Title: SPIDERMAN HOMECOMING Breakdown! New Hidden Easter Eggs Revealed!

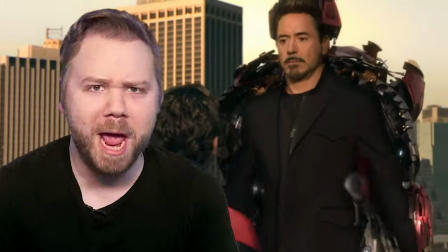Welcome back to New Rock Stars. I'm Eric Voss, and Spider-Man Homecoming starring Iron Man was the MCU bro hug that brought tears to our eyes in Infinity War and Endgame.
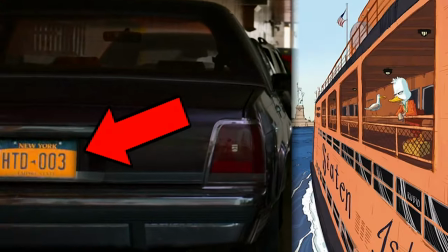As a movie I have rewatched for Easter eggs before, including winning the director's Howard the Duck Hunt,
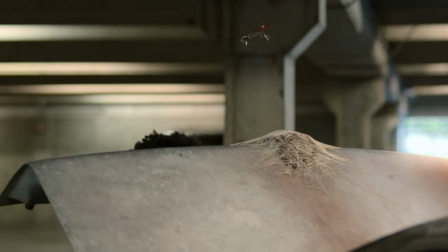I was blown away how many overlooked visual details were still hidden throughout this great, great film.
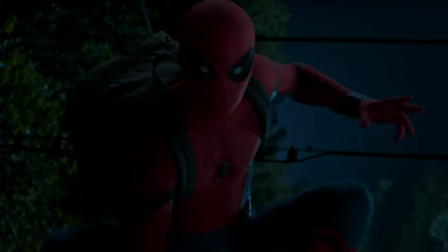So many subtle connections to the Avengers, so many cool visual details. There's no time, we gotta dive in.
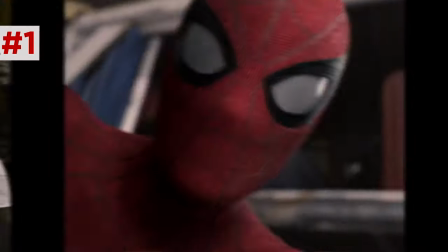Okay, the film opens on a kid's drawing of the Battle of New York, reflecting how this film is a youth's view of the MCU.
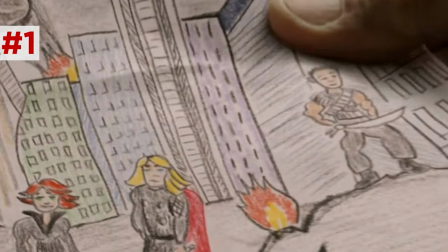Down to Hawkeye getting Mike Wazowski'd.
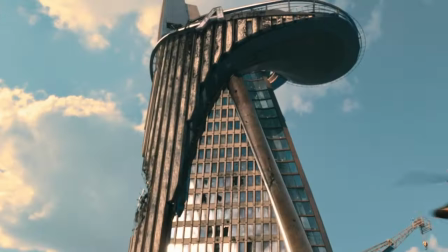Adrian Toomes and his crew clean up the Chitauri tech in Grand Central at the foot of Avengers Tower, including the same Leviathan that Thor and Hulk took down.
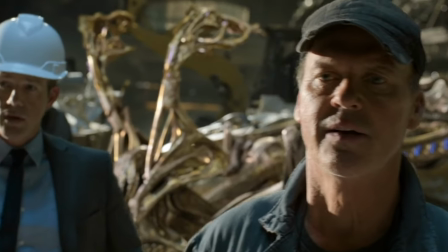Toomes hulks out on the damage control guy.
Maybe next time don't overextend yourself. What'd you say?
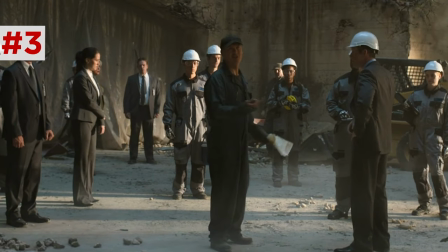Yeah. He's right. I overextended myself.
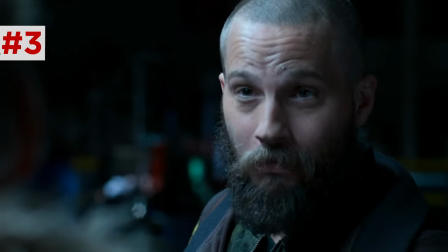Yeah, whistling there was Bryce, who later makes the same mistake with Toomes and gets a whistle signaling his KO.
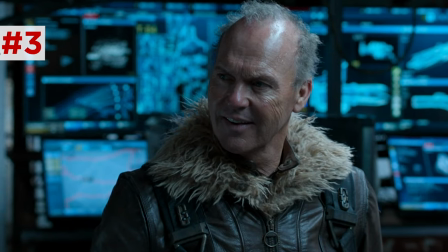I'm just saying, maybe your wife would like to know where you really get your money from.
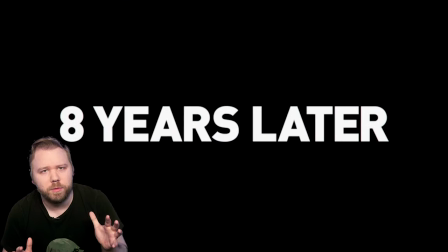We jump eight years later, which Marvel authorities later confirmed was a mistake.
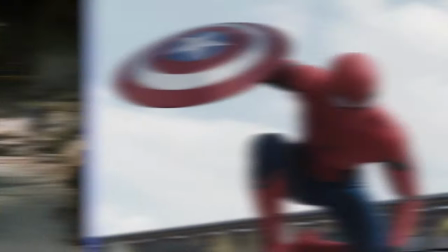This prologue is set in 2012 and right after Civil War would be four years later.
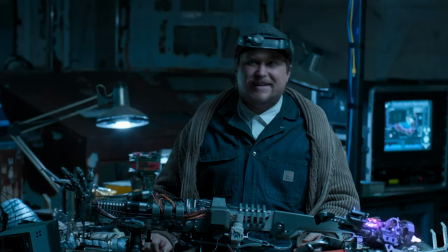See, I think the original version of the prologue had no time jump title at all, since that's a weird thing to do before the main title anyway. But, a last-minute studio note, worried audiences wouldn't get the timeline leading to this rushed last-minute edit with no fact-checking.
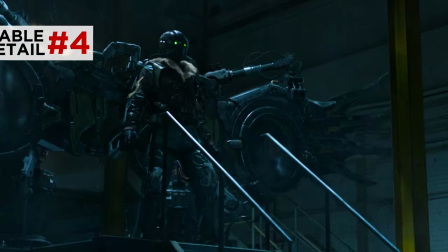Tomb's Vulture body armor is the salvaged Chitauri armor that we saw on Hydra soldiers in Age of Ultron,
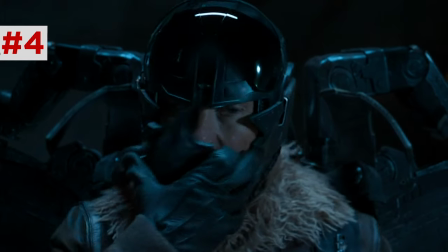making him a scavenger of scavengers, the ultimate Vulture persona. And later, his helmet hair and flake jacket evoke his comics look.
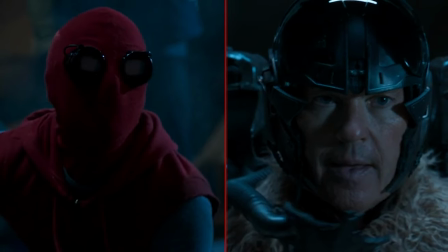See, both the villain and hero of Homecoming are self-made, really embracing the classic DIY soul of Peter Parker.
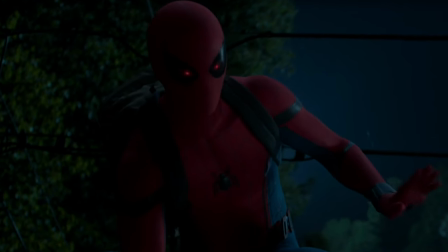His dark tech suit is overpowered, that's the point. Deep down, it's a coming-of-age tale from toys to tech.
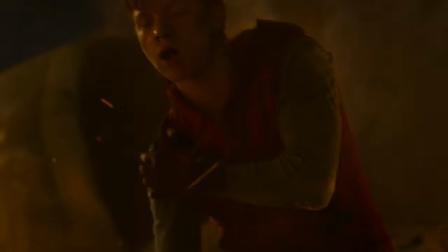And Peter wins, ultimately because he becomes the more responsible self-made hero.
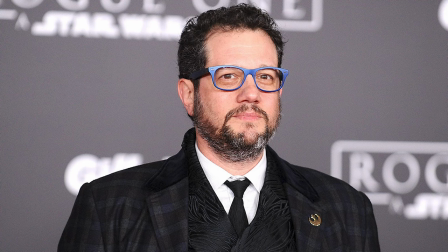Michael Giacchino once again composes the music. He introduces Avengers Tower with major chords.
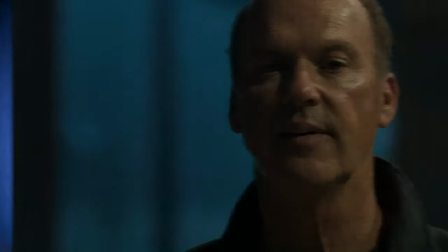And then he inverts it to minor chords with tombs.
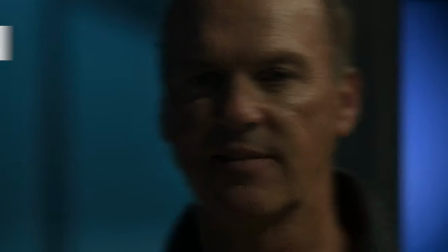It's time we changed too.
To hint at the Avengers' dark consequences.
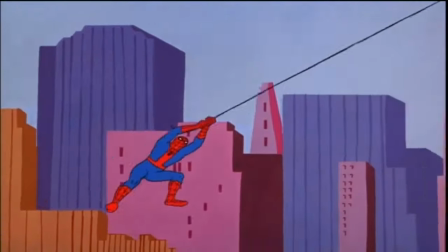Giacchino also adapts the 60s Spider-Man animated series into the orchestral theme over the titles.
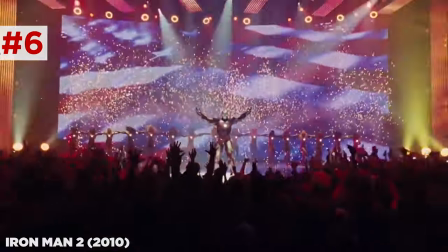Peter's travel video includes a shot of the World's Fair, a callback to the Stark Expo in Iron Man 2, which was later retconned to be Peter Parker's first appearance in the MCU.
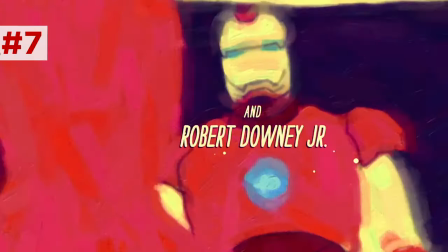Robert Downey Jr.'s name in the end credits features art that recreates that moment. After the Civil War airport battle, Happy and Tony drop Peter off.
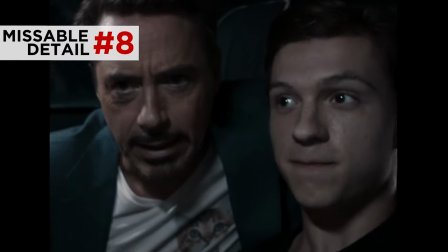At the Stark internship retreat, everyone was impressed. Come on!
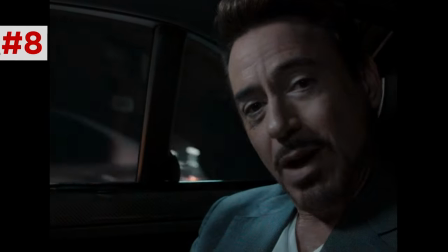See, Happy is- is hoping to get bumped up to asset management. He was four head of security.
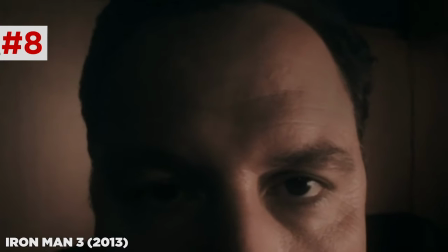Tony's four head of security joke calls back Iron Man 3.
Is this four head of security?
And notice that seconds before Happy honked, Peter's eyes darted left.
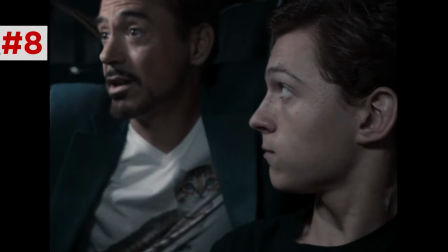And unlike Tony, Peter doesn't jump at the honk. A little example of Peter's spidey sense. He saw that near crash ahead of them.
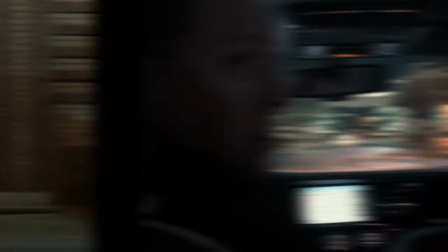Happy also struggles with Peter's heavy suitcase, yet Peter carries it no problem. And we switch from the point of view of home video to objective framing right on the key reveal here.
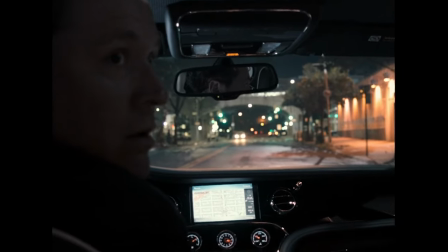Happy can you give us a moment? You want me to leave the car? Why don't you grab Peter's case out of the trunk? I can keep the suit?
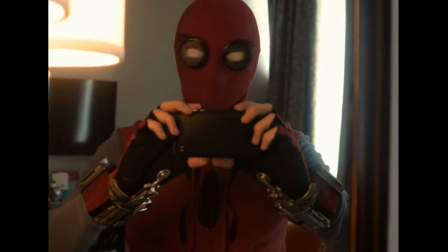This transition locks in our picture of Peter Parker, still learning the responsibility of toys versus tech and the value of being self-made.
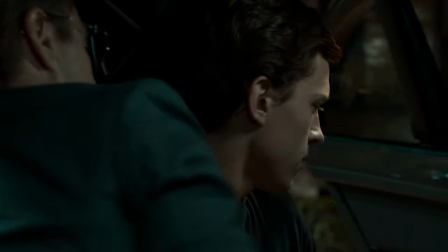That's not a hug, I'm just grabbing the door for you. We're not, we're not there yet.
And of course, in Endgame, those two Avengers finally get there.
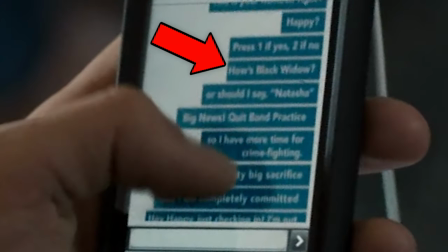Peter's texts to Happy include How's Black Widow, or should I say Natasha,
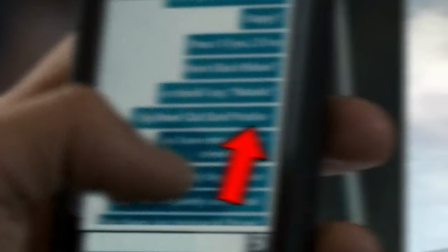and another one about quitting marching band, which Tony later uses to catch him in the lie.
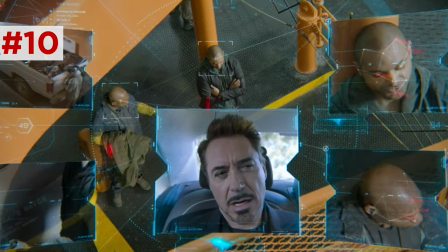Uh, I'm at band practice. That's odd. Happy told me you quit band six weeks ago.
So they were reading these. Aw. Also, notice the tiny crack in Peter's screen.